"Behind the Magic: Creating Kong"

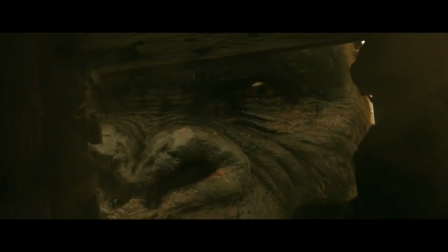(0:13)
As ILM's visual effects supervisor, I got to collaborate really closely with the director,
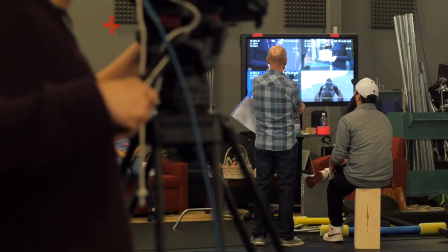(0:18)
Jordan Vogt-Roberts, and really helped define this character as something new and something that people haven't seen before.
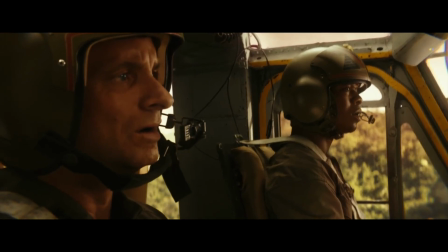Kong is the last of his kind on the island. He's almost a tragic character.
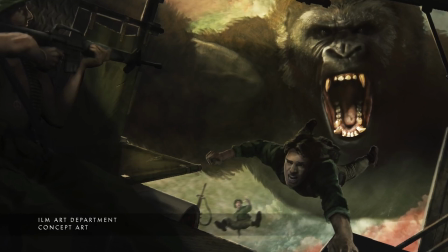(0:35)
The director really wanted to take some inspiration from the older films,
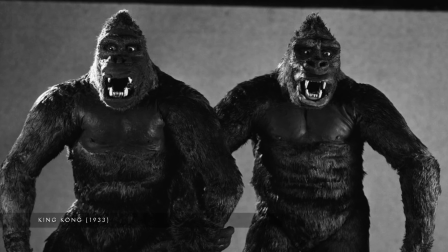(0:40)
the 33 Kong, and so a lot of the designs were initially informed by that.
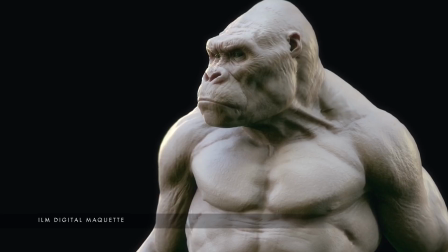(0:45)
They didn't want him to be just a silverback. They wanted him to be a little more human for the audience to be able to empathize with him.
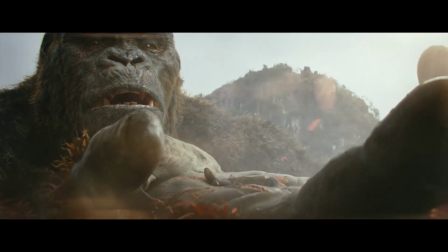(0:57)
Chris, who built Kong, really focused on putting almost half the detail in the head and face.
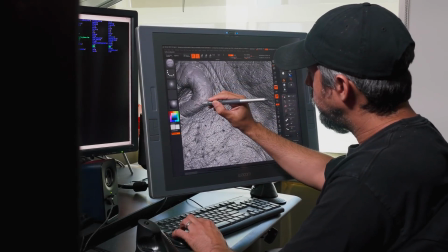(1:05)
To do that, we used HD geometry. We paid extra attention to the details.
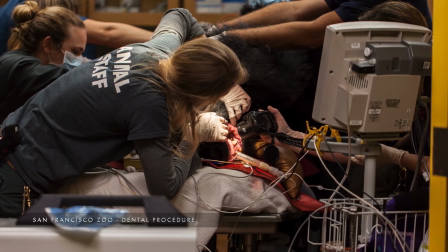(1:11)
We had this awesome opportunity to visit the local zoo, and we took a lot of micro photography so we could have access to all the fine detailed face.
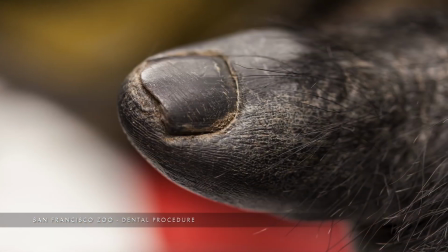(1:20)
We got all this amazing reference and that was definitely used for our creature. Of course they want to come up with the best best possible creature and that sometimes a lot of
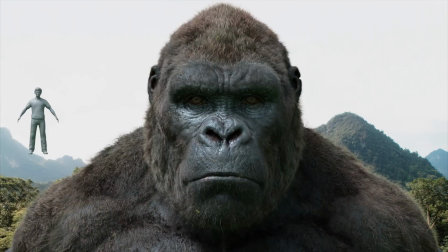(1:29)
iterations in the game that we have to keep up all the time and render it with the best possible quality.
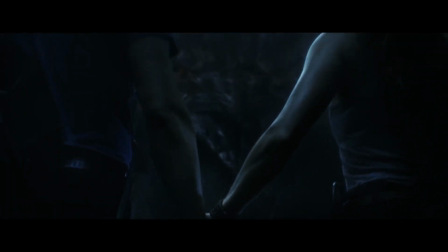(1:35)
The eyes are the windows to the soul and it's super important that we have the light correctly in in there. Many of the scenes in the film had an emotional weight behind them that we had to deliver through Kong's performance and without the luxury of him being able to speak
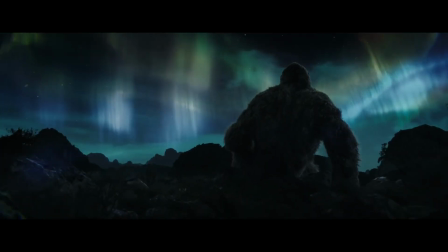(1:51)
or make traditional facial expressions we were limited to
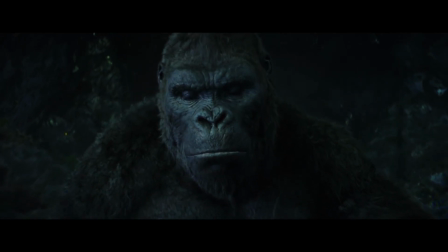(1:56)
having to create all of that emotional range just through Kong's eye performance.
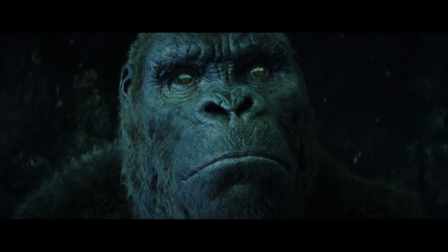(2:02)
We take that animation we have a muscle system built underneath the skin and
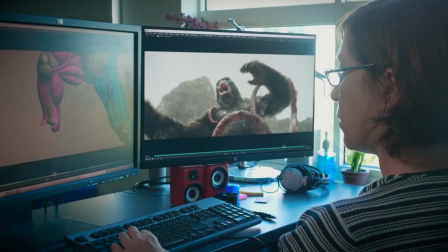(2:07)
so based on that animation we simulate the muscles so what you get from that as
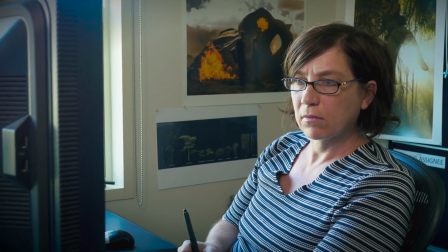(2:12)
you can see how say a shoulder blade slides underneath he's
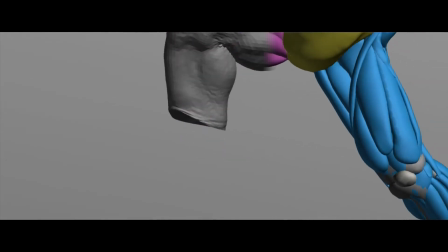(2:17)
going in water he's getting burned there's a lot of volume a lot of
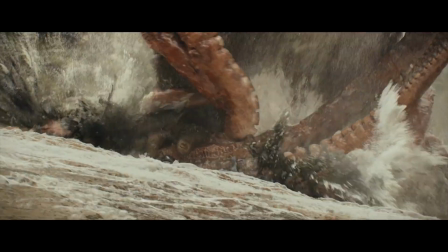(2:21)
data to process we basically adding the dynamic side for the skin and that then drives the hair, which is simmed separately.
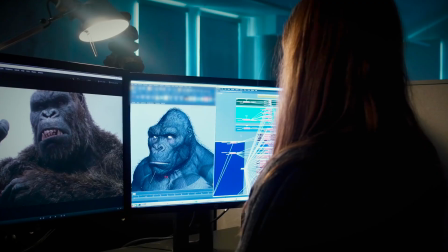(2:35)
Kong was definitely a big challenge, because we're talking about over 17 million hairs, so it was very important that we optimize the shots as much as possible.
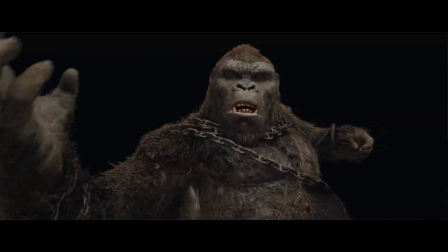(2:45)
We knew early on that the best strategy would be basically breaking out the groom to multiple artists,
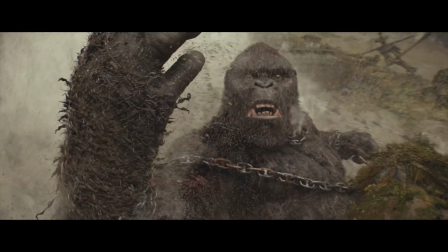(2:52)
Ryan Gillis and myself, so that we could hit our schedule.
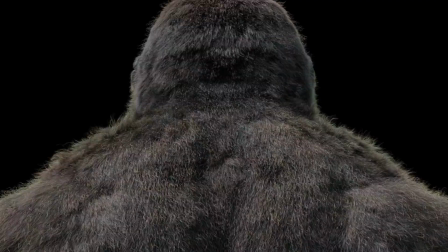(2:58)
The director didn't want a typical gorilla groom, so we knew that our fur would never be clean.
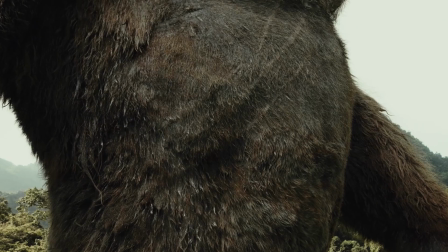(3:07)
It required an insane amount of details. We ended up incorporating a lot of clumping.
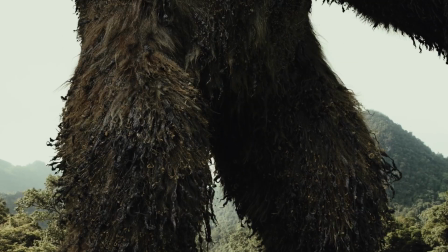(3:13)
We also had very large, matted sections into our groom. We knew that we needed to dirty it up, so we added leaves, we added twigs, we added mud and secondary grooms incorporated the injuries that were sustained by Kong throughout the film. There's a lot of damage that was added to add character to him and I was like there are scars everywhere if you look at the fine detail in the hands
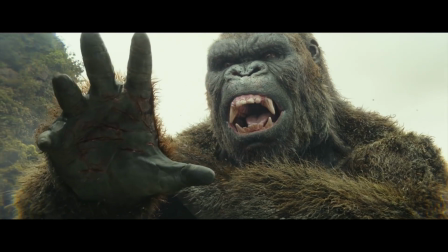(3:39)
and feet you're gonna notice like tiny little details and little scratches and things like that because we have to see this character from
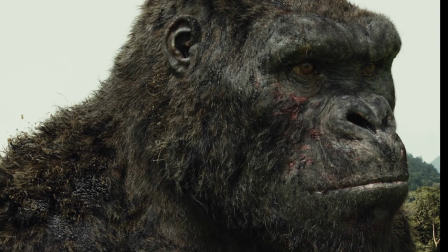(3:46)
all angles. So when Kong takes all this damage through the course of the film the only way he could emote was really through facial expression. Scott Benza, who was the animation supervisor on the show, had a huge challenge in terms of how do they communicate just how much of an impact it has had on Kong.
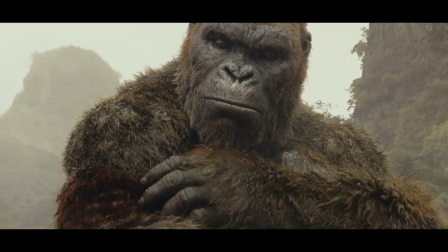(4:07)
We had an invaluable resource on the film in that Toby Kebbell came to ILM to
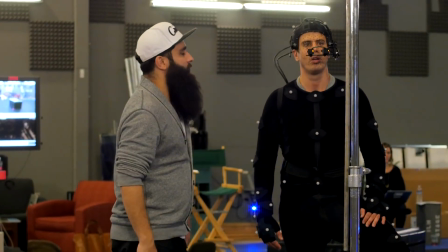(4:12)
provide the animators with facial performances for Kong that we could use for reference.